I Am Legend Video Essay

Thank you so much for joining us this morning. Not at all.
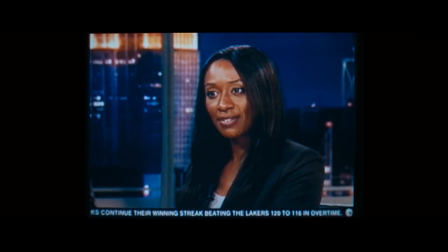0:09 So, Dr. Crippen, give it to me in a nutshell. Well, the premise is quite simple. Take something designed by nature and reprogram it to make it work for the body rather than against it.
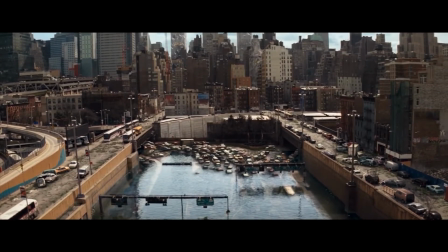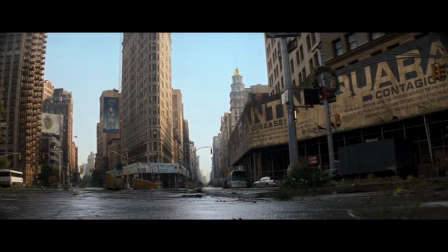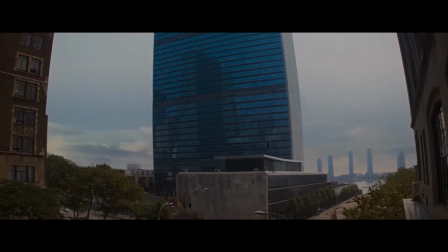0:34 It is a very common feature of zombie narratives and movies that feature protagonists that are
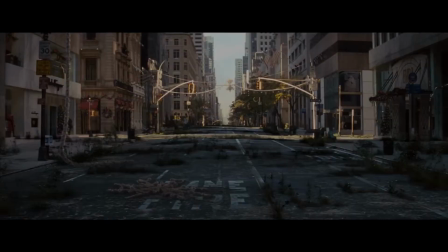0:38 separated from society to develop ideas of the impact of isolation on the human psyche.
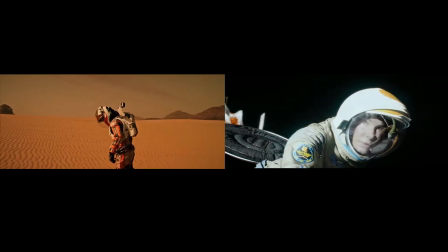0:44 I Am Legend is no different from these narratives, but it does develop these ideas in its own unique light.
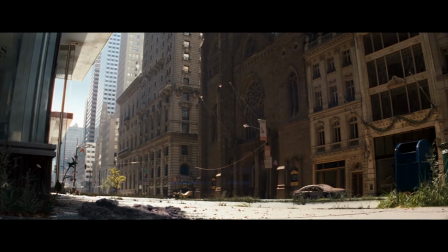0:51 Residing in the dilapidated remains of a post-apocalyptic New York City,
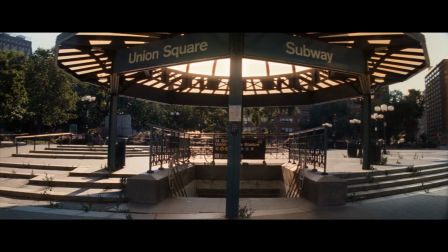0:55 I Am Legend is a sci-fi horror drama about a zombie-like virus that results from an attempt to cure cancer.
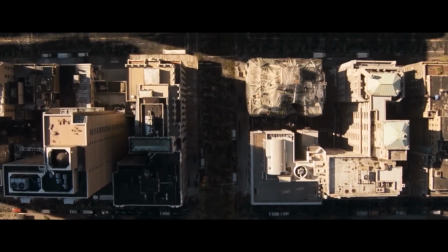1:01 In this video, I will be analyzing the director's cut of I Am Legend to look at how the director,
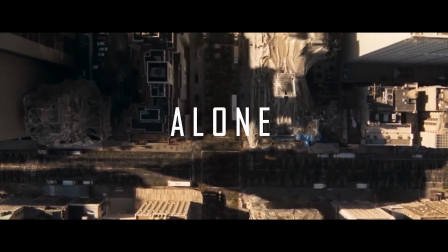1:06 Francis Lawrence, decides to embody the idea of isolation throughout this film.
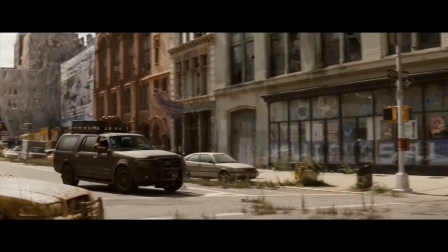1:11 In these initial scenes of the movie, we are presented with wide-angle and sweeping shots of the desolate environment of New York City,
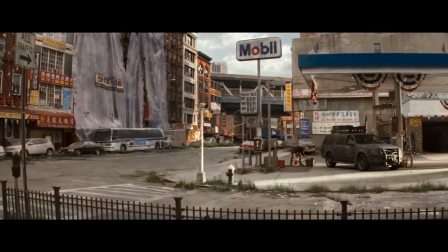1:17 immediately establishing this is a story about isolation.
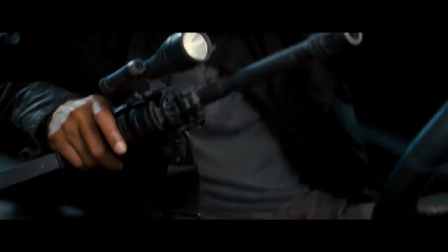1:23 In the depths of this concrete jungle, we meet the protagonist of this movie, Dr. Robert Neville, and his trusted partner, a German Shepherd named Sam.
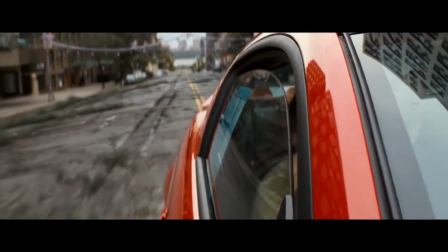1:31 Today, Dr. Neville will be the focus of this video, and I will be discussing how his character is shaped by isolation.
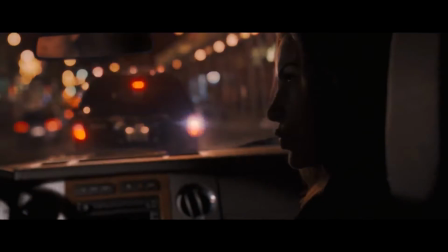1:38 Although Dr. Neville is the last survivor of New York City, his sense of duty propels him to stay at the epicenter of the disaster to find a cure.
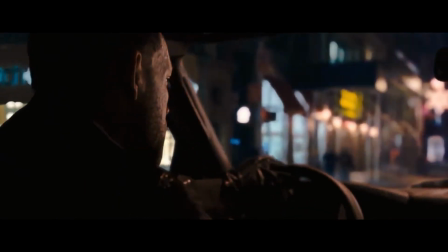1:45 Robert, you said you're going, not we're going. I can still fix this.
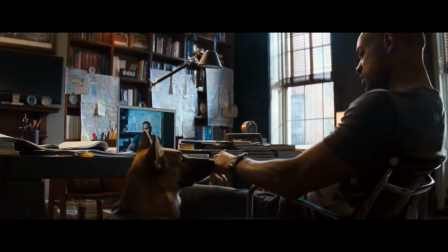1:51 However, his voluntary confinement causes Neville to develop some strange habits, the first being the personification of his dog Sam.
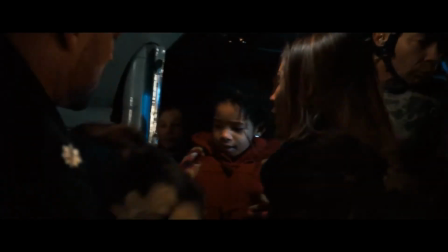2:00 Sam, a German Shepherd left to him from his daughter, is the last shard of the domestic life Neville had with his family before the outbreak.
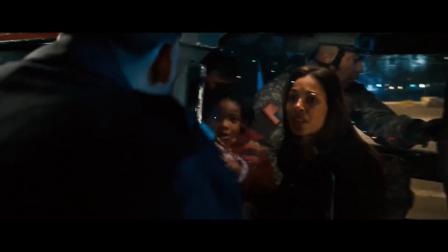2:06 Because of this, Sam plays a vital role in ensuring Neville's sanity.
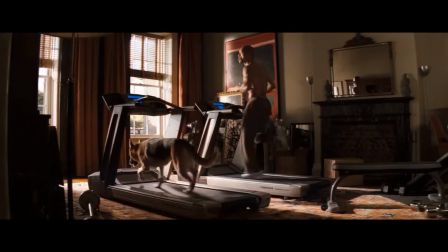2:10 We begin with just a shot of Sam and Neville, but there's more to this scene than just two pals on a treadmill. In direct contrast with the desolate city, Neville and Sam are seen in a well-kept room, with the sun shining and the windows open,
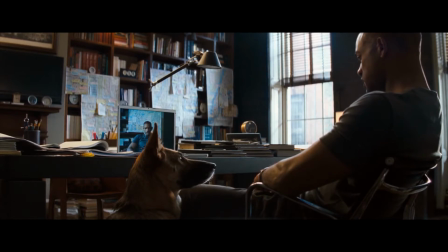2:21 conveying the feeling that nothing is wrong in New York, and that they're simply going about their domestic lives.
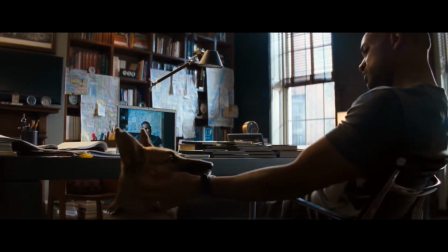2:26 The low angle of the camera used between the two conveys how powerful their relationship truly is.
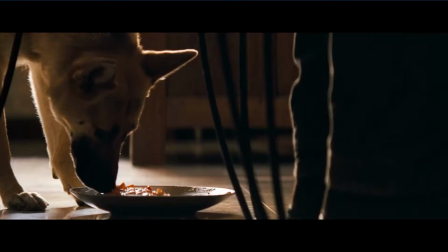2:32 Sam is treated like a spoiled child, eating a considerably hefty meal.
Eat your vegetables.
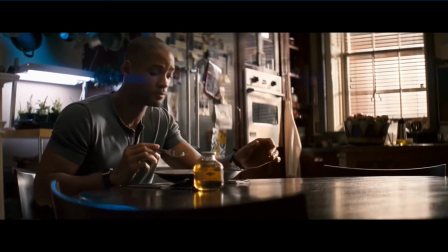2:37 Don't just push them around. Eat them. I'm not playing.
And being scolded by Neville when she ignores her vegetables. This relationship is one beyond man's best friend. Sam is a piece of his sanity.
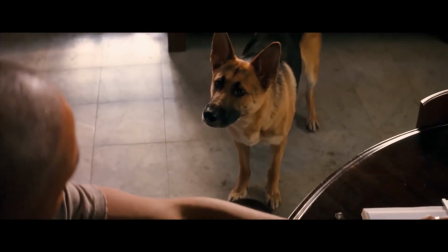2:47 While Sam is a good companion, Neville still longs for human interaction.
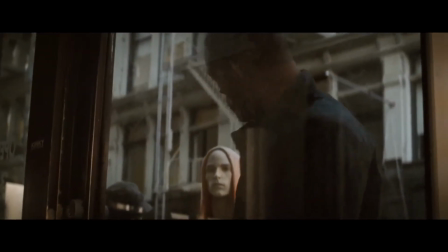2:52 To satisfy these desires, he befriends the mannequins in a CD shop, acting chummy with them as if they meet on a daily basis.
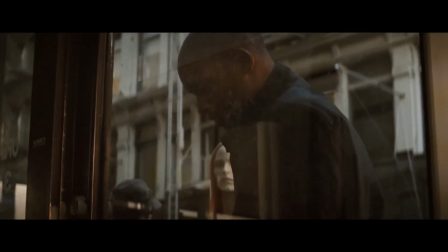2:59 He makes names for each one and treats some of them as new customers.
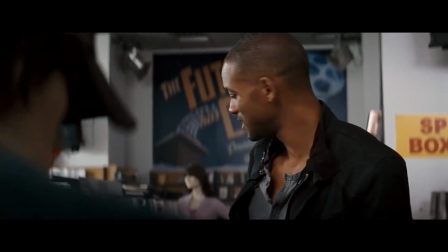3:04 This makes for an odd juxtaposition of the character that so far has appeared to be logical and practical.
Who's the girl?
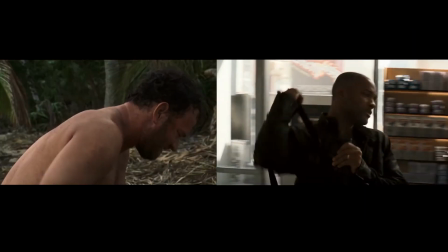3:10 A similar situation can be found in the film Castaway. Between these two scenes, it's not hard to notice that isolation can drive the human mind to new innovations.
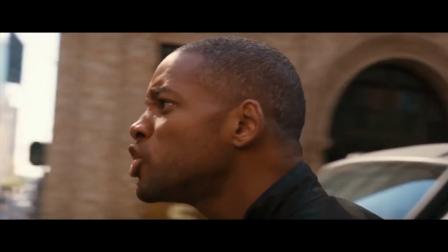3:19 And just like Castaway, in I Am Legend, Neville is driven to his limits, attacking the very reality he created.
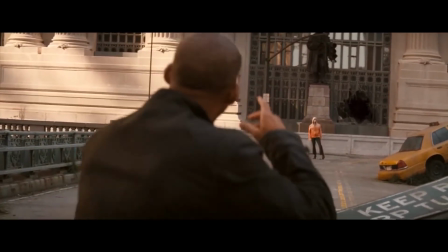3:25 In this scene where he attacks a mannequin, there's a drastic shift in lighting after the events.
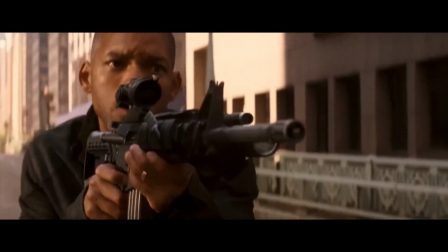3:30 Dusk approaches, and the darkness of the human psyche begins to take over Neville's life. The isolation has taken a toll on Neville's mind, and he now has to face himself.
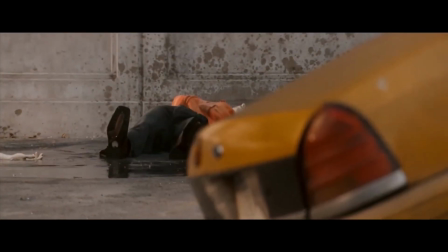3:39 As dusk approaches, so do the infected.
Damn it, Fred!
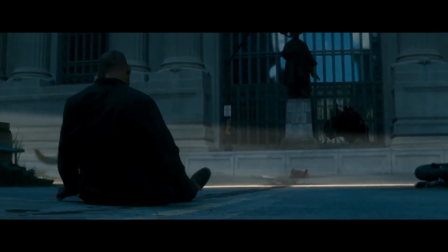3:45 With the help of Sam, he manages to flee, but not without injuries. Sam becomes infected, forcing Neville to kill the only anchor to his sanity.
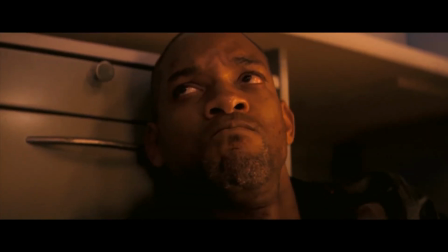3:53 This is a critical scene. Since Sam represents Neville's sanity, Neville loses any hope in survival.
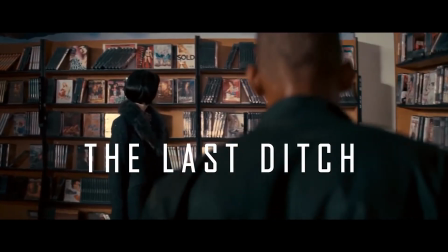3:59 He is now completely isolated. In a last-ditch effort, Neville returns to the CD store to be comforted by the mannequins, but to no avail.
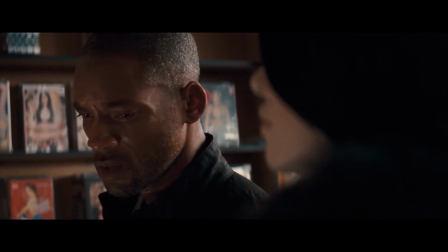4:08 He is left with anger as they provide nothing close to what his dog did.
Please say hello to me.